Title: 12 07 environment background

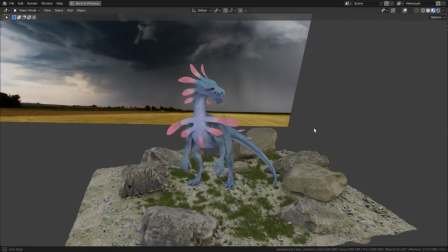In this video we add a background image to quickly add a sky to our scene.
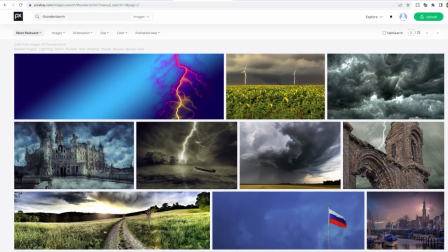So this was a creative process and I tried many different images of skies, clouds, forests, caves and so on and so forth. But in the end I decided to go with a thunderstorm image, this one down here.
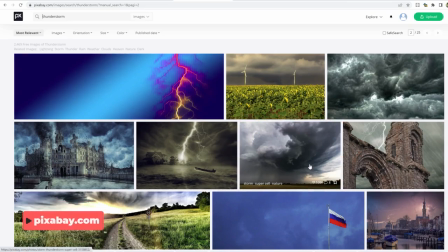And this I found on pixabay.com, and here, similar as for polyhaven.com, you can download these images for free and use them for any personal or commercial project without the need to credit anyone. So when you're picking a background image for the render, make sure that in the image you can see the horizon line here,
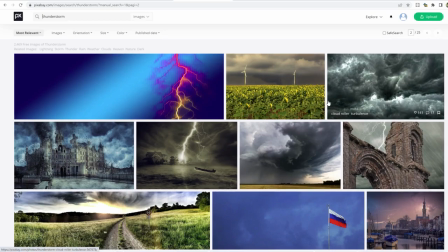so nothing where you look straight up into the clouds, which would look pretty weird because then all the clouds have the same size, and here you can really feel that the clouds are going into the distance. So let's click here, and then here you can download this in the highest possible resolution,
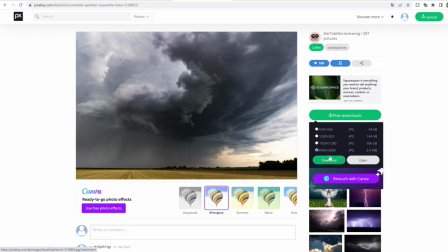and it might be that you have to create an account for Pixabay in order to download the highest resolution.
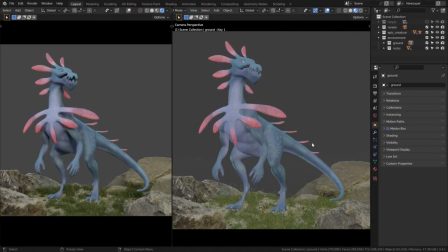Now here I'm back in my scene, and over here I have the rendered viewport shading enabled and here the material preview shading, so we can see the image texture later on. Then let's create a new collection inside the environment collection. Press C, let's call it background and make sure this is selected.
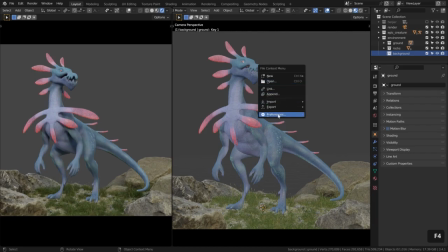Then let's press F4, go to preferences, add-ons and search for image,
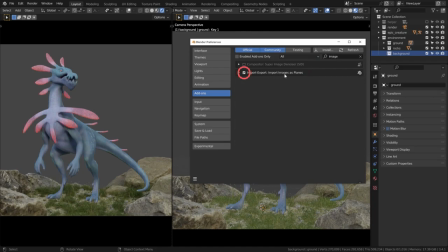and then make sure the add-on import images as planes is enabled.
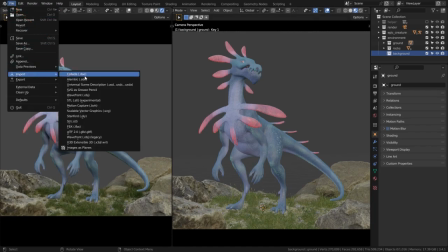Then let's go to file, import, and here you find images as planes.
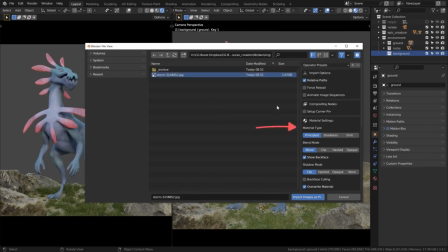Then navigate to the folder where you saved the image, make sure this is selected, and here in the import options make sure the material type is set to emit. In this way no lights or shadows will influence the background, and then hit import images as planes.
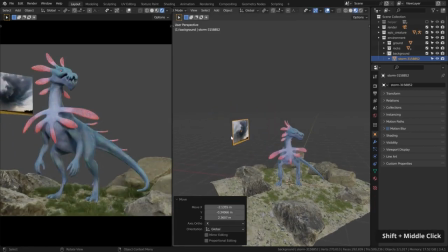So, and now the cool thing is we have a plane with the correct aspect ratio of this specific image. So now all we need to do is to place it in the background.
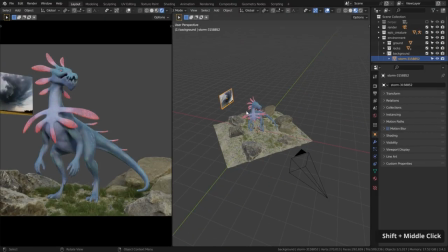So now we could just place it, but let's make our life a bit easier by adding a constraint so that this image is always looking to the camera. So make sure the image is selected, go to the constraints and add a simple track 2 constraint. Then let's click this eyedropper and as target let's pick the camera.
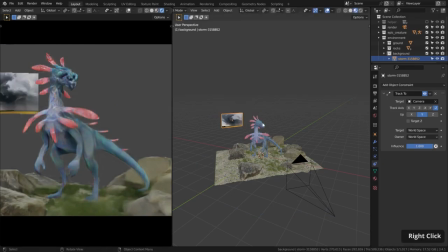And now you can see the image is always pointing to the camera, which is of course super handy.
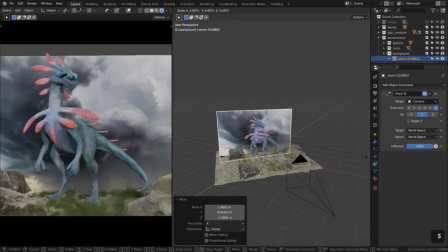And now let's place the image here in the background, scale it up, but let's also move it way in the background.
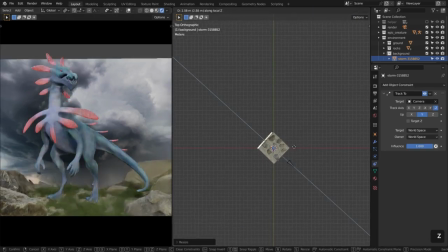So let's have a look from the top, press G, Z twice, and let's move it back, maybe even further.
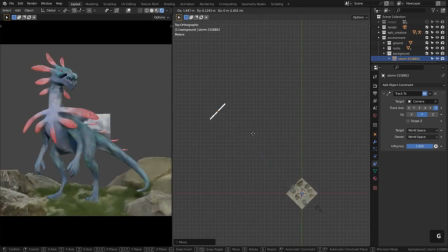Because in the real world also the clouds are very far in the background, and when we add depth of field they will be a bit more blurry the further they are away, and I think that will look nice.
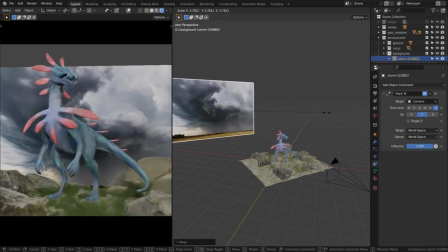Actually I know that this will look nice because I tested everything already. Now let's scale this up, move it up a bit.
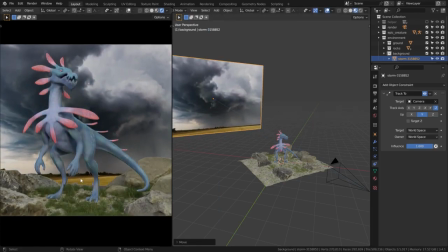So and here important that we don't see the field down here, so I will move it down like this.
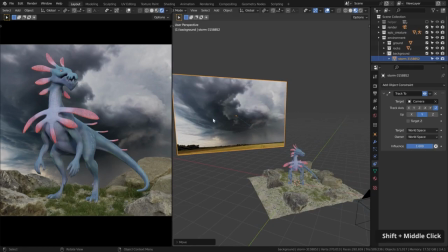And the cool thing here on this image we have this nice curved dark cloud, and I want this dark cloud to be behind the creature. So later on with the lighting and compositing effects,
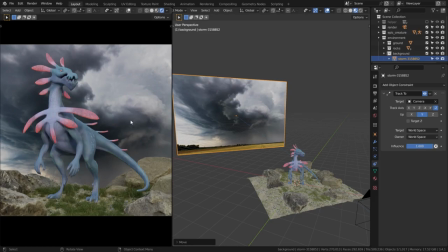this creature will be highlighted even more because it's on a dark background, so that these big white spots are not too distracting.
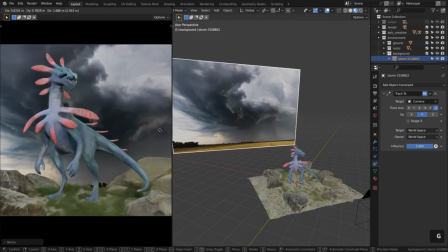Let's scale this up even more and let's push this up to the side.
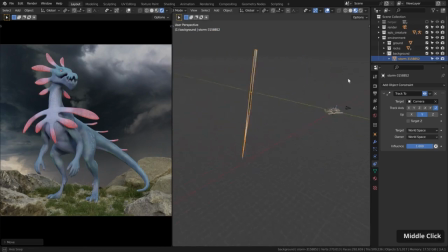So after a bit of tinkering, this is what I have here. You can see the white part is only here at the top.
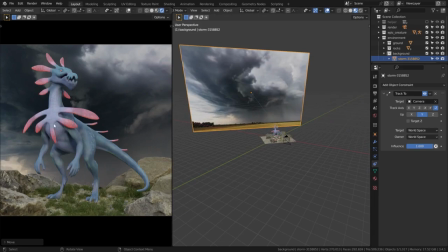We have a little bit bright part down here, but the rest is like pretty dark in the background of the creature.
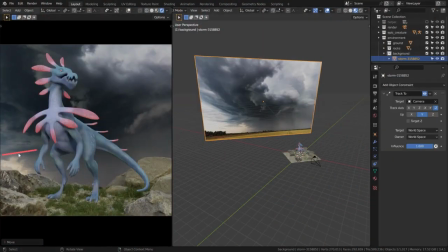However, here we have this line which make it feel as if the image is tilted a bit. So what we can do in order to rotate this image, because when I press R nothing is happening, we can go to edit mode. Then here let's disable proportional editing, it's still enabled. Let's press R, press Z twice, and then we can rotate this in edit mode.
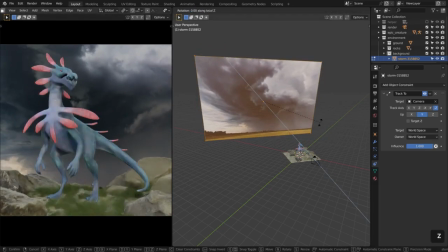So now I just straighten this line. So let's rotate it. Maybe something like this. And back in object mode, let's move it a tiny bit to the side again.